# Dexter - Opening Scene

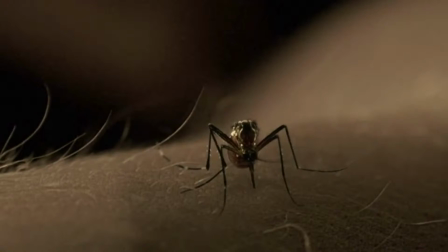Hello, my name's Tom Young, and I'm going to be analysing the opening scene to the movie, TV series Dexter. The first scene is actually extreme close-up of this mosquito, kind of stabbing into someone's arm.
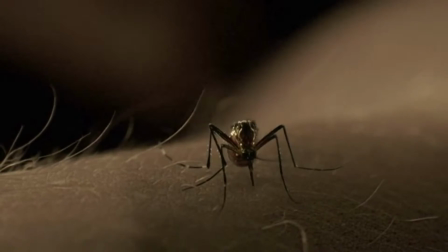Um, it's quite an eerie. It's not eerie as such, but it's quite, the mosquito is an omen of kind of this death, blood, and greed. And it's kind of this kind of, the audience know this is quite it's quite an odd scene to begin with,
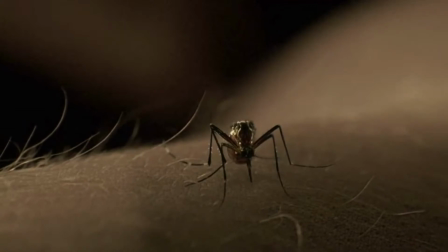so they're not really sure what's going to happen next. There is actually kind of music in the background. You can't hear any diegetic sound as of yet, but there is diegetic sound throughout the opening scene.
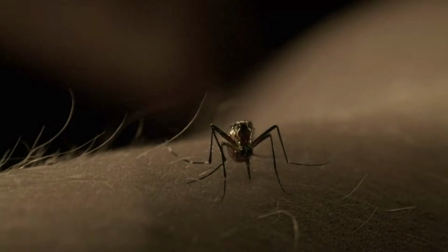However, you can just hear this theme tune. It's kind of an upbeat kind of child's fairground, but it's also got that menacing kind of feel to it, which it kind of contrasts with the mosquito a bit. So it's kind of all a bit weird.
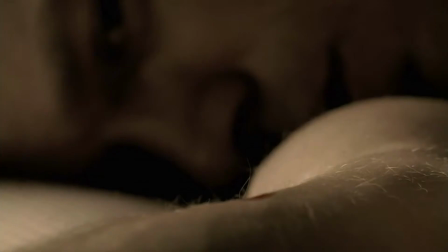The second scene is the camera kind of focuses on this face behind, and suddenly we hear this slap,
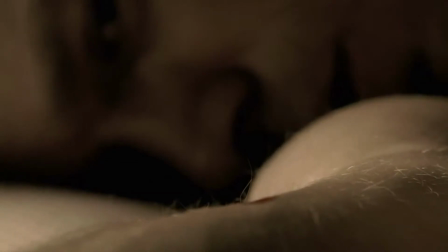and he actually slaps the mosquito, killing it, and the blood is marked all over his skin, which is very suggestive of this kind of aggressive kind of character. He's got blood all over his arm, but he doesn't wash away the blood.
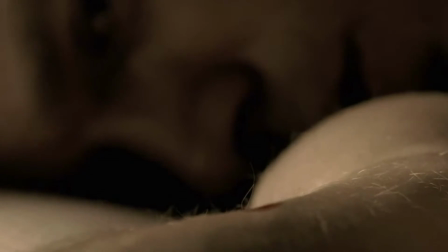He looks at the blood in quite a menacing way, which it kind of adds dramatic irony and tension to the opening scene.
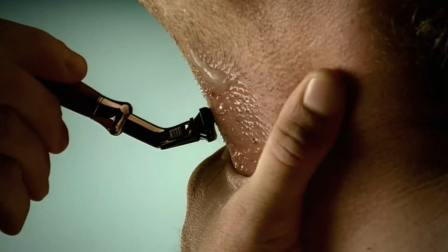The next kind of scene is actually of him shaving. It's very suggestive.
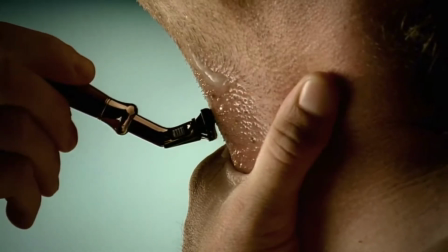He's cutting in a way which he could almost actually cut his throat. And his hand is also in the strangling position.
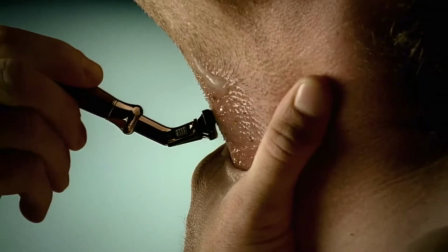It's very clever because it's almost as if he likes to live with that risk of injuring himself or injuring others.
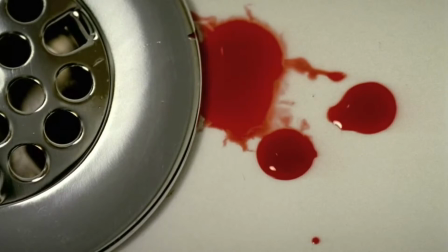The next one is actually another extreme close-up of the bottom of his sink.
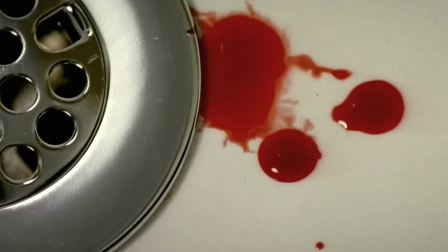And blood starts to drop from the sink, from him, and we don't know why he's bleeding or why he begins to bleed.
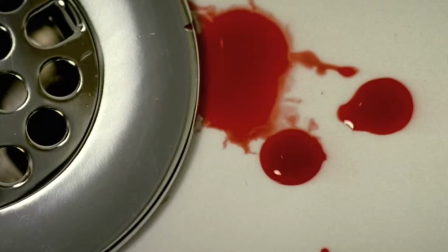It must be, with the audience, assuming that it must be he cut himself while shaving.
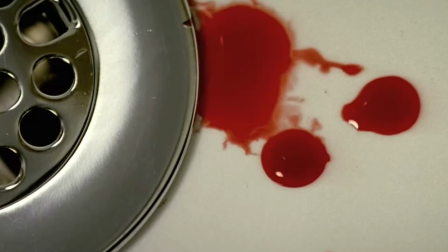The blood drops almost like a murder has taken place.
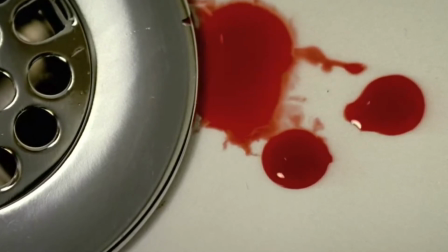It's washed away just like evidence would be, or a killer would wash away evidence down the sink.
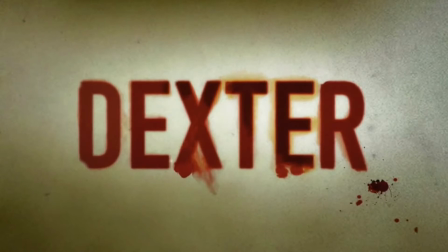It then cuts away to the title sequence, and the title is shown.
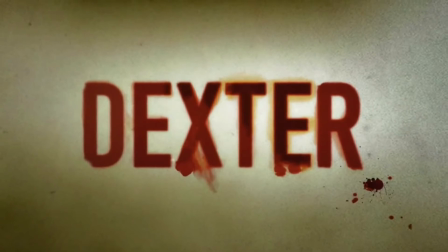It says Dexter in kind of big red bold letters. It's kind of very dark.
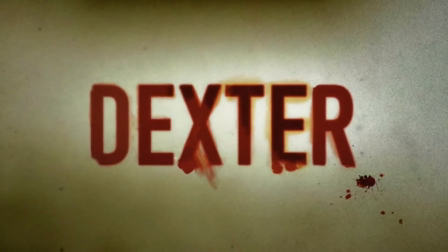The blood has been splattered around the corners of the kind of letters, which suggests a murder or a violent kind of crime has taken place.
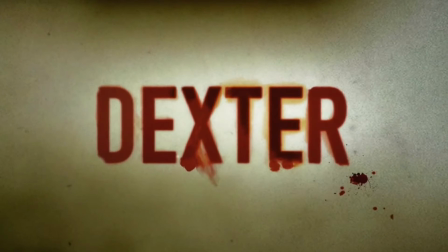The audience know it's going to be some sort of thriller or horror film because the conventions used to present this title,
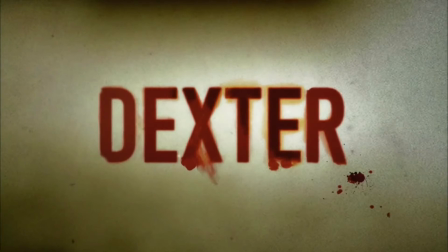all ones that would be found in that kind of genre. It then goes back to his morning routine,
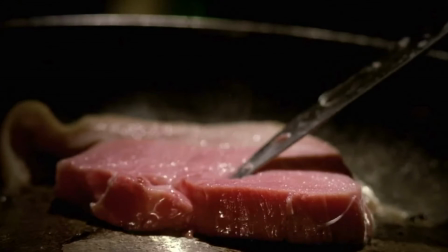and it actually shows him cooking himself breakfast, and he's stabbing this meat in this pan,
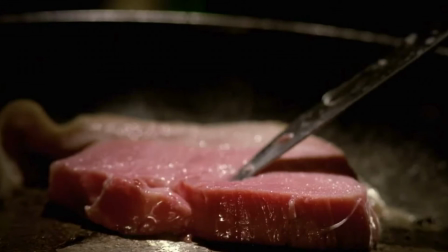which is kind of crackling away, and the crackling sound is also kind of goes with the whole kind of thriller,
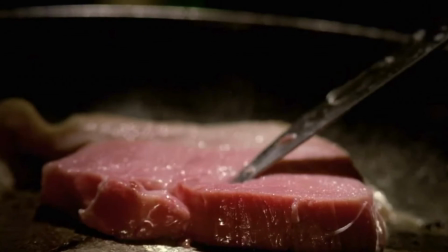kind of burning, that sort of stuff. And he stabs at it like he would be stabbing someone in a murder.
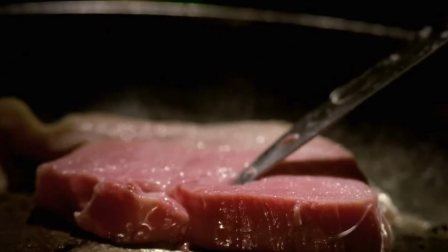And to him, it's kind of odd because the audience know to him,
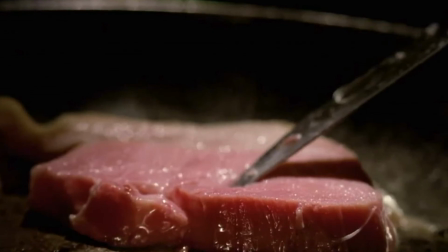even making breakfast is very suggestive for him, stabbing, etc., etc.
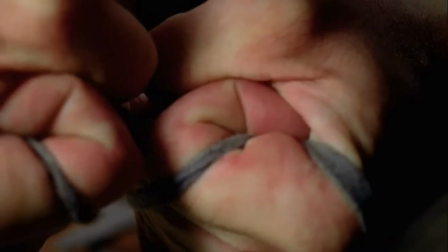The next scene is actually of him kind of tightening.
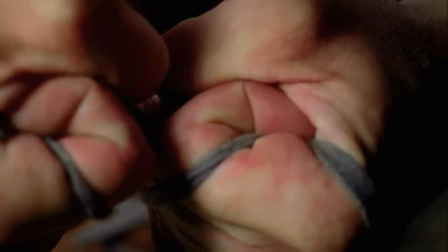He's got some little rope tied around his hands, and he's kind of squeezing it or pulling something very hard.